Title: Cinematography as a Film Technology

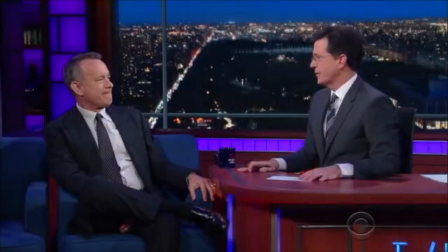(0:00)
A lot of our perception on film is shaped by Hollywood actors, directors, genres, and film franchises.
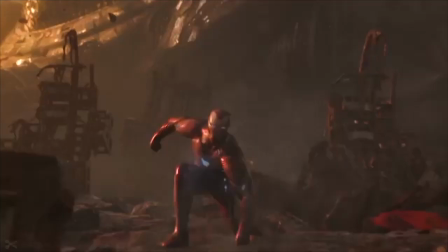(0:08)
It's hard to avoid this with some of the huge film budgets and hype surrounding movies like Infinity War and Disney's Star Wars reboots.
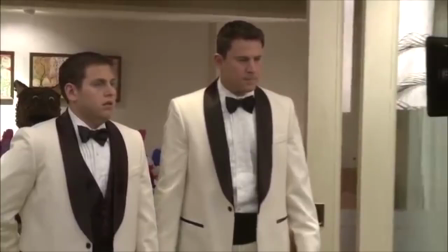(0:17)
However, beyond the things on screen, what really makes or breaks a film is the cinematography.
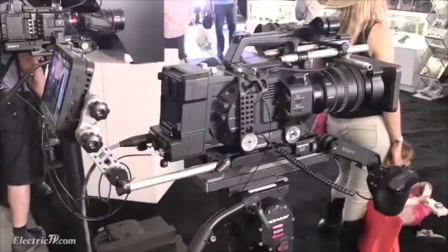(0:25)
Cinematography is a wide topic, ranging from camera equipment and aspect ratios to camera angles and lighting.
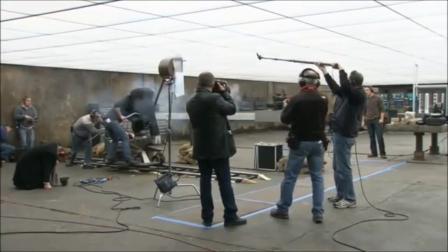(0:32)
We'll be focusing on camera angles and camera movements, but more importantly,
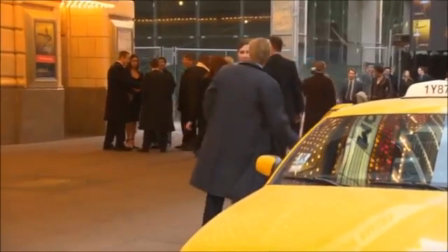(0:38)
how cinematographers use these as tools to support the action and dialogue happening on screen.
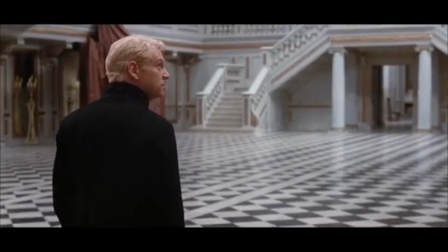(0:46)
Going all the way back, the true precursor to film as an entertainment form was theater.
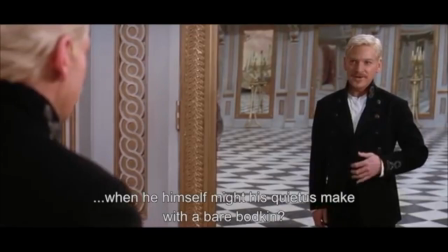(0:52)
From Odysseus to Hamlet, people love watching the struggle of humanity,
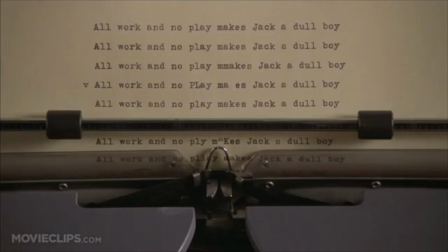(0:57)
and theater combines visual and verbal elements of communication in a way that written word could not.
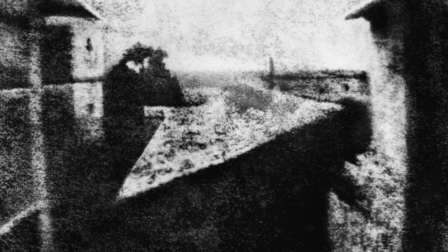(1:03)
With the advent of photography in the 1820s, artists could capture and hold on to a visual moment in time,
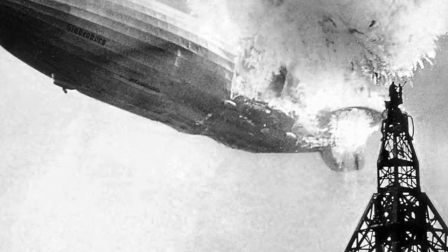(1:10)
but still couldn't capture the motion of people or objects.
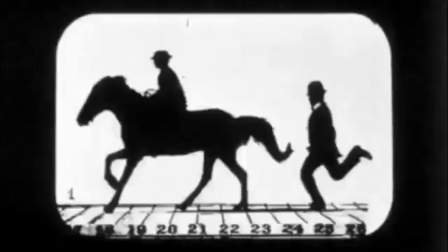(1:14)
With the invention of the zoopraxiscope and Edward Muybridge's pictures of moving horses, the world of entertainment was forever changed.
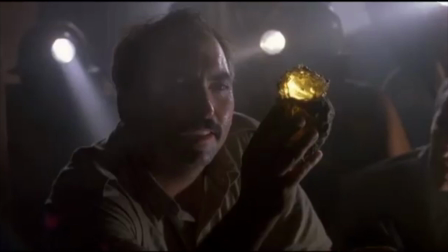(1:24)
Unlike theater, film chooses what the audience sees and doesn't see.
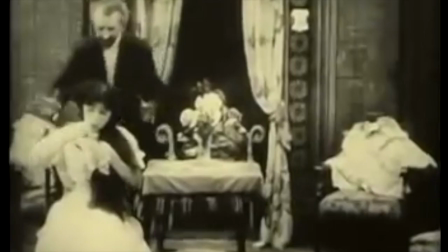(1:29)
When creating a film, directors need to decide where the camera would focus.
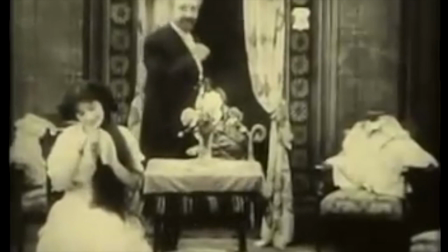(1:35)
Early films chose to set scenes in a more theatrical way, setting actors at three-quarter angles and setting wide open shots.
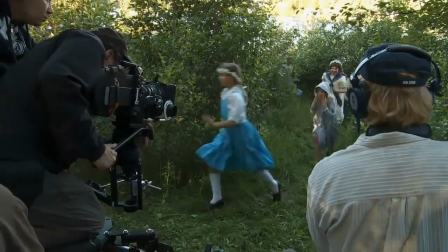(1:44)
However, directors and producers soon realized that by cutting between scenes, moving the camera,
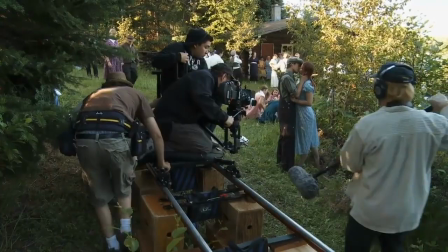(1:51)
and adjusting the camera's focus creatively, they could add another element on top of what theater already offered.
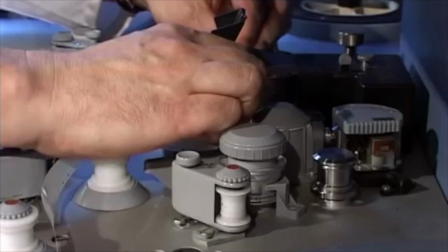(1:58)
Film cutting, or scene cutting, allowed the action to flow from scene to scene,
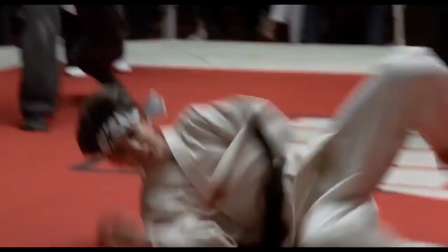(2:03)
as our brain perceives that the action continues linearly, despite a change in location or characters.
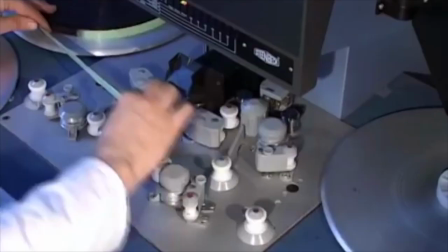(2:09)
This was originally achieved by physically cutting film apart, then reattaching it.
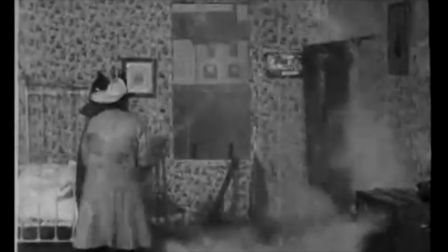(2:14)
In Life of an American Fireman, directed by Edward Muybridge in 1903,
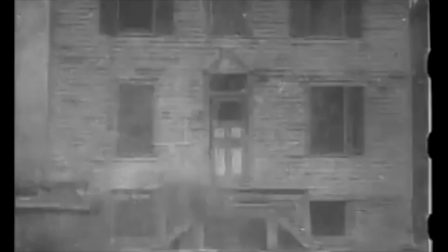(2:20)
the action cuts between an interior shot and exterior shot of a woman in a burning house.
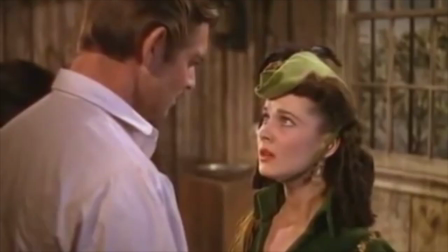(2:26)
Even though the camera angles face opposite each other, the audience can connect the action as the same.
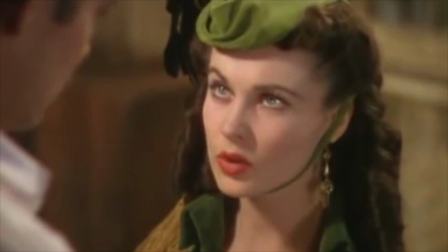(2:33)
An essential cut, the over-the-shoulder shot, allows audiences to feel as if they were in the conversation.
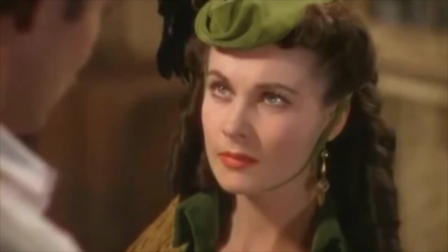(2:40)
The inclusion of the other actor's shoulder or head adheres the shots together, but they don't feel as artificial as a three-quarter dramatic pose.
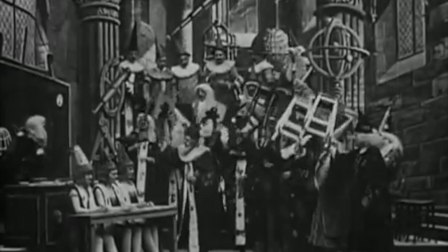(2:49)
Cutting could also be used as a special effect. By keeping the actors in place, but changing the mise-en-scene, directors could make things appear or disappear.
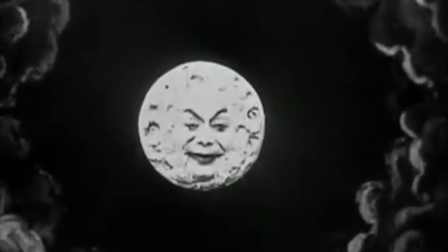(2:59)
In Georges Méliès's 1902 film A Trip to the Moon,
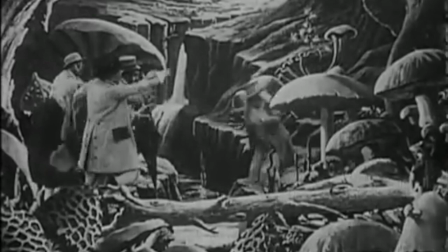(3:03)
telescopes turn into stools and umbrellas turn into magical mushrooms, thanks to some creative cutting.
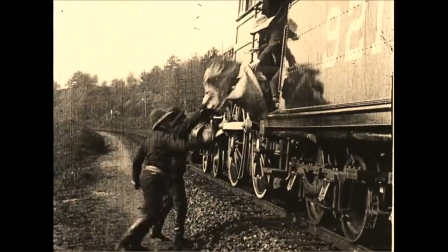(3:10)
Camera movements took film from static, theater-like displays to dynamic and more lifelike action.
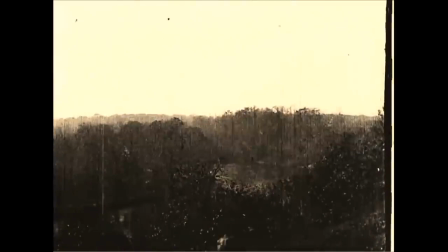(3:16)
Camera pans, or side-to-side movement,
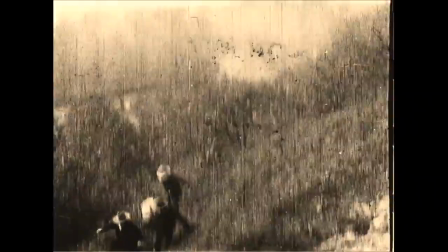(3:19)
allow the camera to follow the action as it moves, as seen in Edwin Porter's 1903 film The Great Train Robbery.
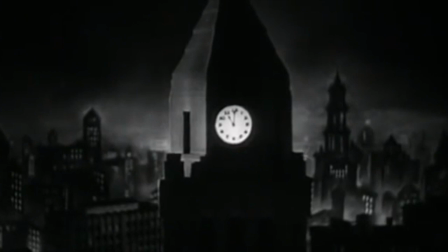(3:27)
There are dozens of other ways to move the camera and hundreds of combinations of movements,
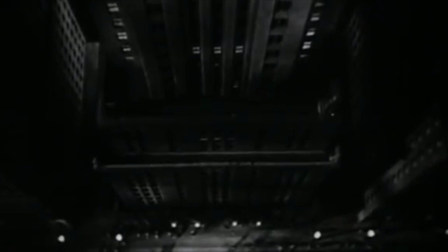(3:33)
but some important ones are dollying, craning, tilting, pedestal, and follow.
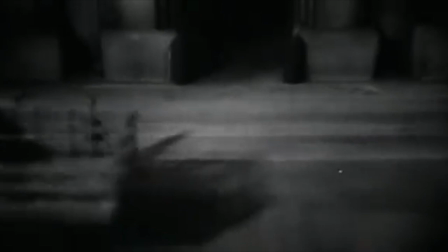(3:39)
The movement of the camera created a unique problem for filmmakers as no other art form required the same real-time movement of equipment.
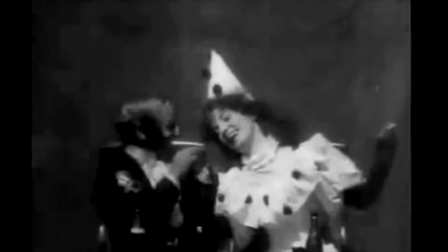(3:49)
The focus of the camera also impacts the way we view films. The human eye naturally focuses onto whatever subject it's viewing.
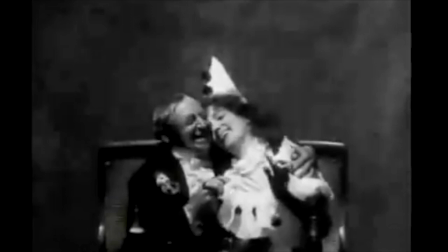(3:57)
However, a camera's focus can be controlled.
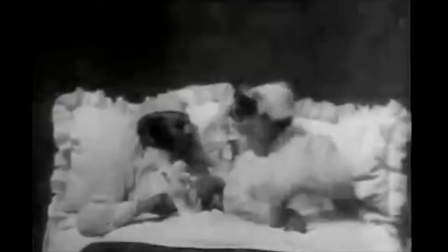(4:01)
Focus pulls can create a bleary or dreamy effect acting as a nice scene transition or an indication that a character is falling asleep. Let's look at how some of these cinematography tricks were famously employed in films. The tilt, an often misunderstood and underappreciated shot, actually introduced a 1977 cult favorite, Star Wars.
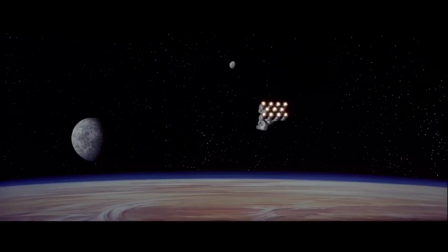(4:25)
By tilting downward from the stars toward the planet Tatooine, the audience gets a sense of the magnitude and scale of the planets and starships.
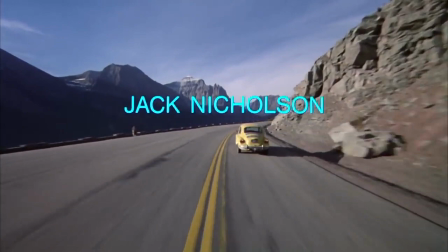(4:35)
The 1980 Stanley Kubrick film The Shining uses spectacular
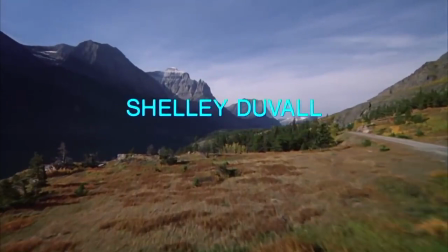(4:39)
cinematography to add to the eeriness and emptiness of the Overlook Hotel.
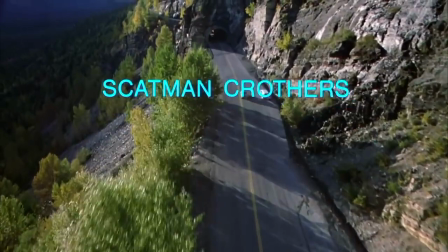(4:44)
The opening sequence includes flyover shots establishing the emptiness of the Rocky Mountains.
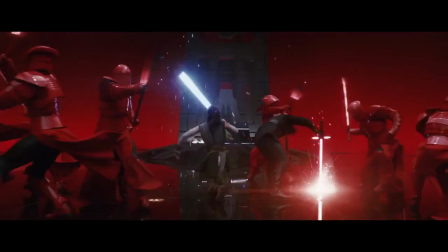(4:50)
A Steadicam follow shot of Danny on his bike explores the endless halls sharply punctuated by the twins.
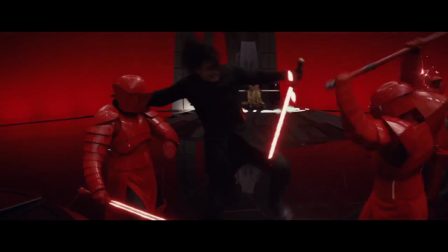(4:58)
The Imperial Guard fight scene in 2017's Star Wars The Last Jedi includes cutting between Rey and Kylo Ren,
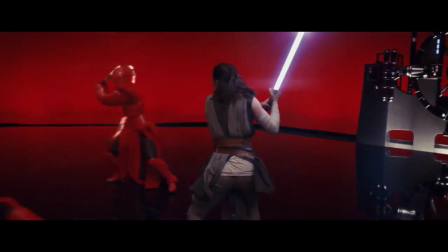(5:06)
creating cohesion between an otherwise chaotic and action-driven fight scene.
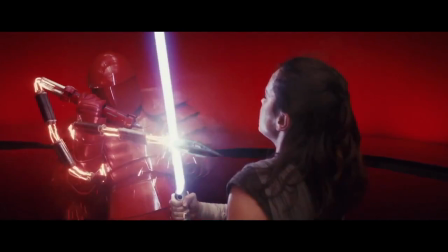(5:11)
The creative camera flow melds the two simultaneous fights together and keeps the scene from feeling detached.
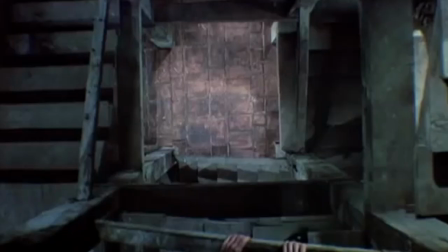(5:18)
An exciting combination of dollying and camera zoom is, you guessed it, the dolly zoom.
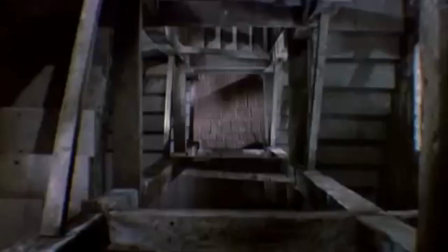(5:24)
This simultaneous movement of the camera and focus change gives the impression that the world is zooming away from or toward the focal point.
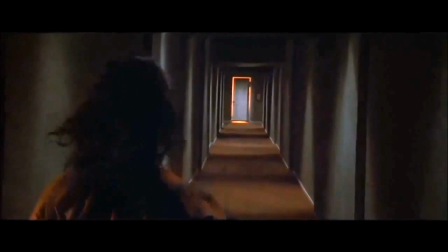(5:33)
In 1982's Poltergeist, this is employed to give the effect that the hallway is, in fact, extending due to supernatural forces.
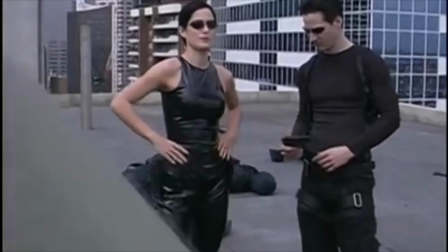(5:42)
While it may seem that filmmakers would have exhausted all possible cinematographic choices,
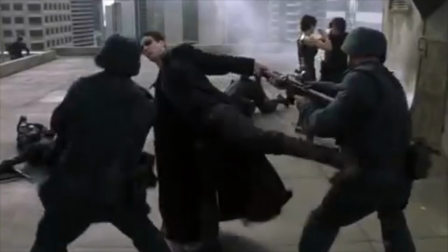(5:48)
they continue to innovate and find new combinations of shots and techniques.
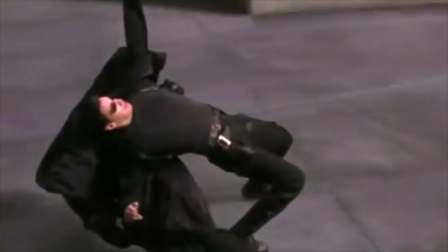(5:54)
1999's The Matrix was a first of its kind, employing use of 360-degree camera rotations to follow action in fight scenes.
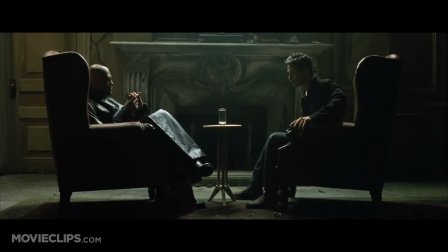(6:04)
Cinematographer Bill Pope used this action in light-dark contrasts to stylize the film.
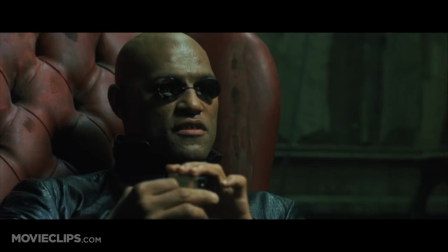(6:09)
The high contrast and green overtones throughout add to the grim and dark fate of humanity in The Matrix.
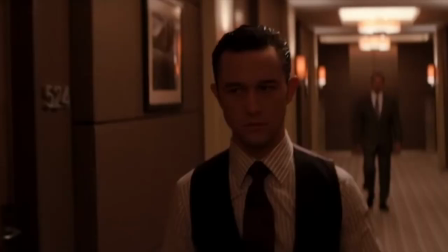(6:17)
A match made in heaven, director Christopher Nolan and cinematographer Wally Pfister created brilliant movies,
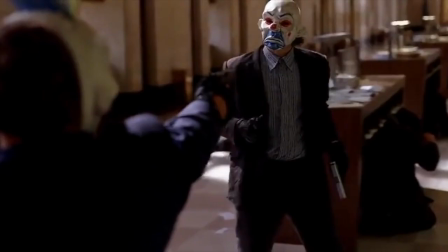(6:24)
including Memento, The Dark Knight, and Inception in the last 20 years.
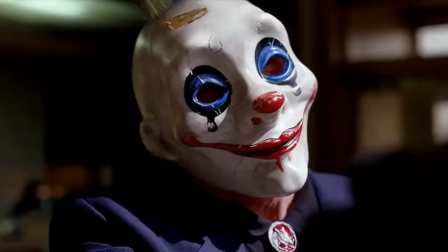(6:29)
Many movies the pair created toy with the volatility of time, and the cinematography beautifully reflects this.
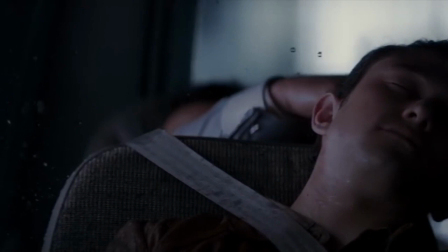(6:36)
In Inception, the freezing or slowing down of camera rates, fluidity of camera orientation,
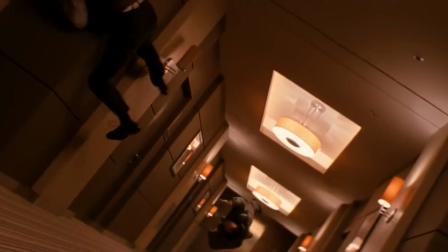(6:42)
and extensive parallel cutting forced the viewer to constantly reassess where and when action is taking place.
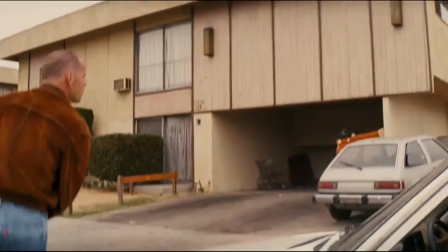(6:51)
Oftentimes, the untrained eye won't recognize great cinematography because it simply blends into the film, supporting the story on screen.
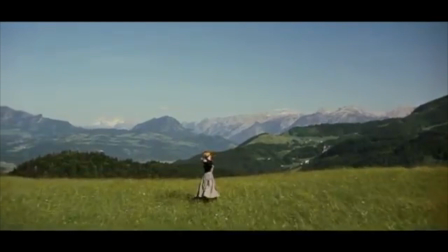(6:59)
However, without this behind-the-scenes art, film would be missing the key element that sets it apart from all other media.